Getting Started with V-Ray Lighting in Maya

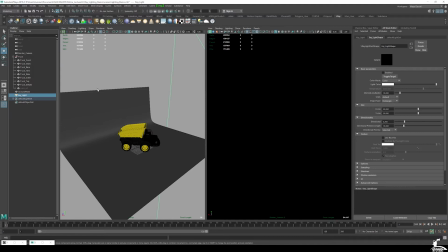All right, so you can use that if you want to experiment with some things.
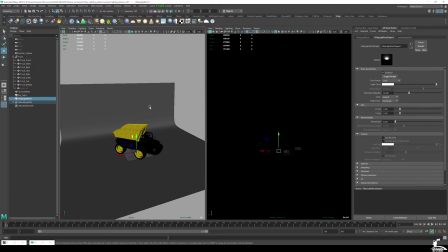I'm just, for the sake of this demo, going to continue to use just a V-Ray rectangle light.
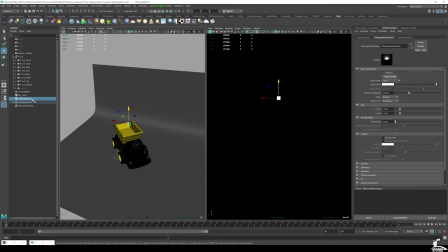So I will go ahead and create another light here. This time, I want this to essentially be what's called our fill light, right?
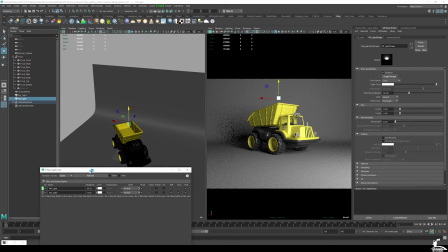So if I open up my light lister again and turn on my key light, we can kind of see what's going on here.
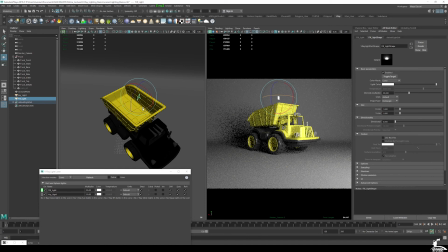So we have our
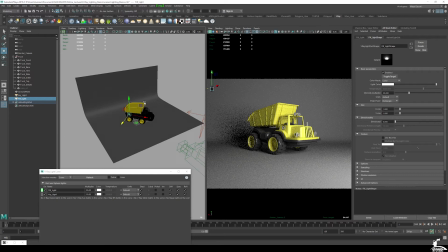fill light here, and I can kind of move and position this out here. And then as I'm, of course, want to increase the size of this,
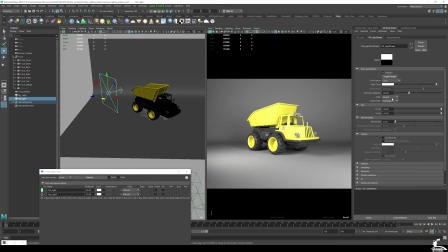keep in mind your fill light typically is going to just, again, fill in the dark areas. It is not going to be the same intensity as your key light. So our key light, you can see our intensity is about 10.
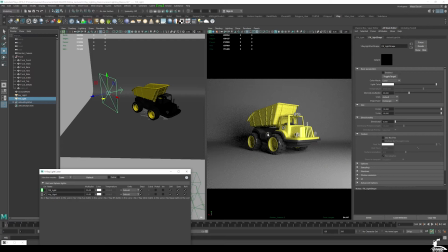Our fill light is just going to fill in more of these darker areas.
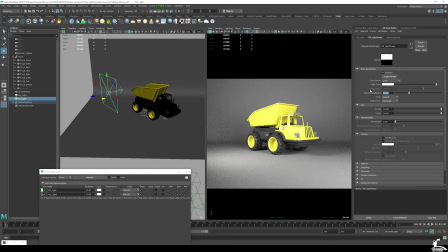So I'll go ahead and enable that again and set this to maybe about 5.
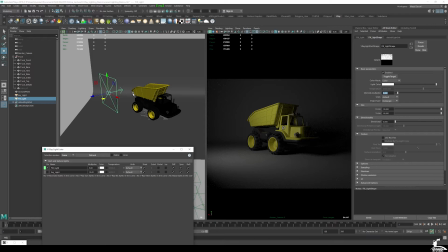So you can see what it's doing here. And what I like to do as I'm lighting is turn off the main light and kind of just see how these new lights I'm creating are affecting our model.
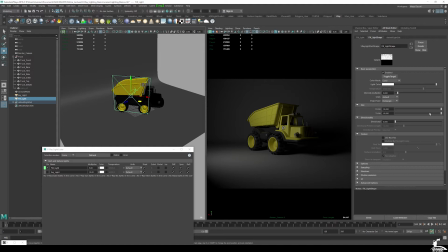All right. So now we're getting some nice highlights here. Now this is kind of just a square light.
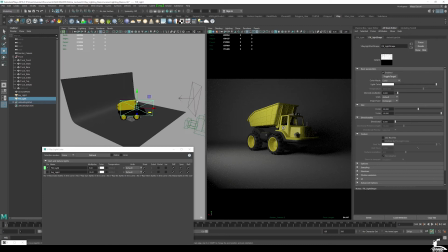I can, of course, increase the, I believe, the U size to something like 10.
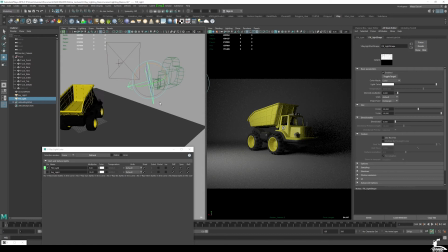So now we get something a little bit more rectangular. I'm going to angle it down so we get, you know, allude to that coming, that source of light coming kind of from the front left here. And we can move it back.
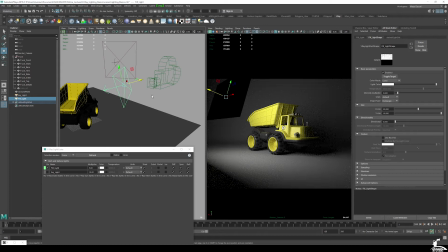The closer, obviously, this light is, the, you know, less the light is going to decay, the less light fallout there's going to be. All right, and now you may have saw that the light is actually visible here. Well, under the options, you can set this to be invisible.
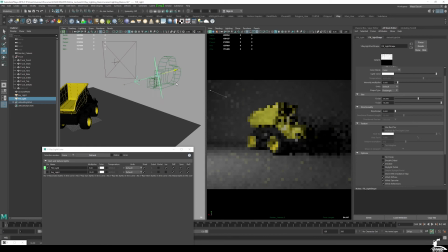So it'll emit a light source, but it won't actually show you the light itself, which is kind of nice. So I don't have to worry if I push it in to the camera a bit and I get a really good lighting, I'm like, oh, this is awesome. Well, you can just hide it and not have to worry about it clipping there.
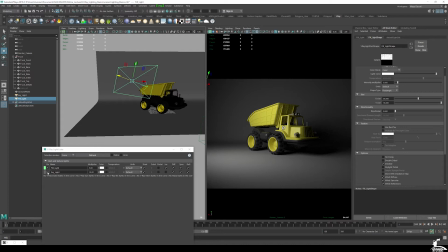Okay, so again, this fill light now is helping kind of balance the lighting.
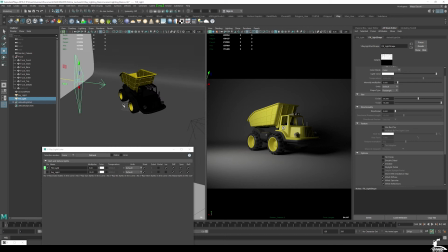And I'm going to go ahead and add another light. So if I go ahead and just create another rectangle light, and we can kind of see what's going on here.
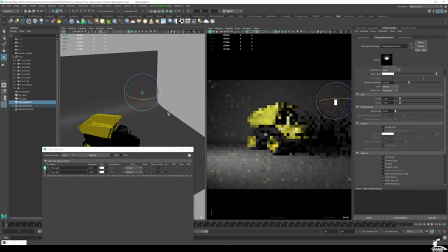This time I want to make sure to kind of use this for accent or rim lighting.
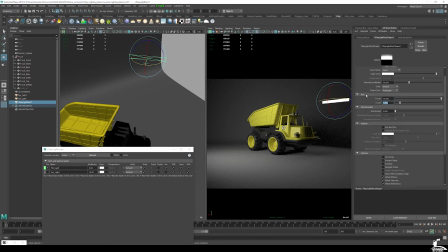So I'll go ahead and increase the size again, 10 by,
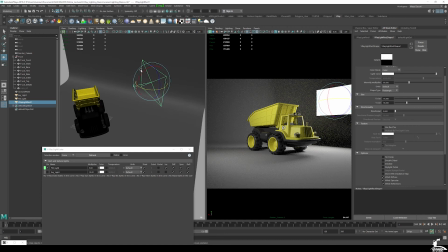we'll maybe do 15 by 10. Okay. And what I want to do here
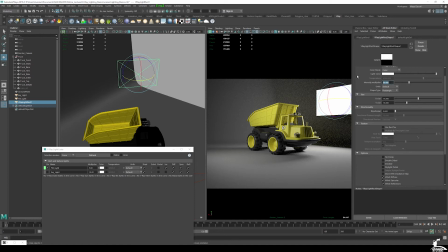is this is going to be a low intensity light for sure, maybe even like 4.
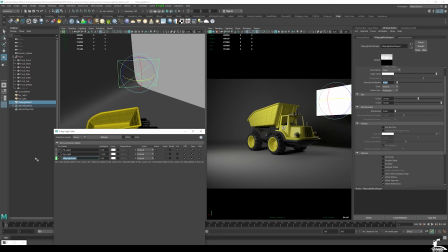And then what this is going to do is you can see, and now if you're adding more lights with the light lister open, just hit refresh. And I can call this rim light or accent light, whatever you want to call it, right?
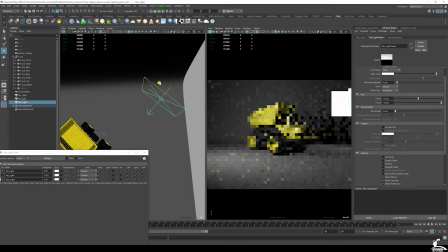So you can see now I have that. I'm going to go ahead and just kind of move that back a little bit.
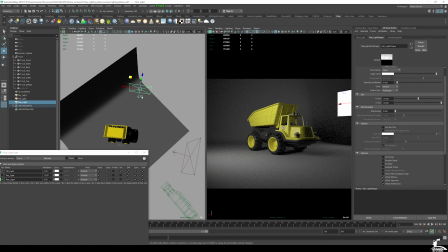And you can kind of see what it's doing there. And I'm going to give this a little bit. See how the light's spreading a bit too much? This is a good time to use directional just a little bit.
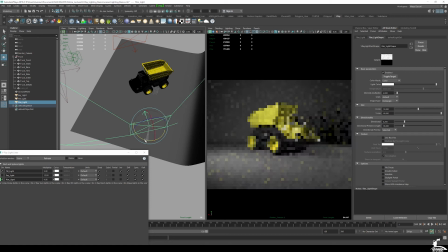So focuses the light towards the vehicle. So that'll kind of work out well in my favor.
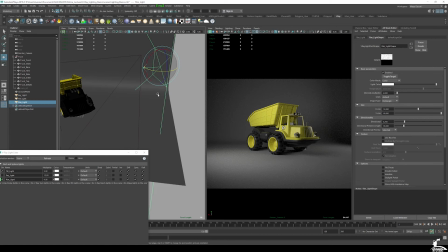And I'll just go ahead and kind of angle it again there.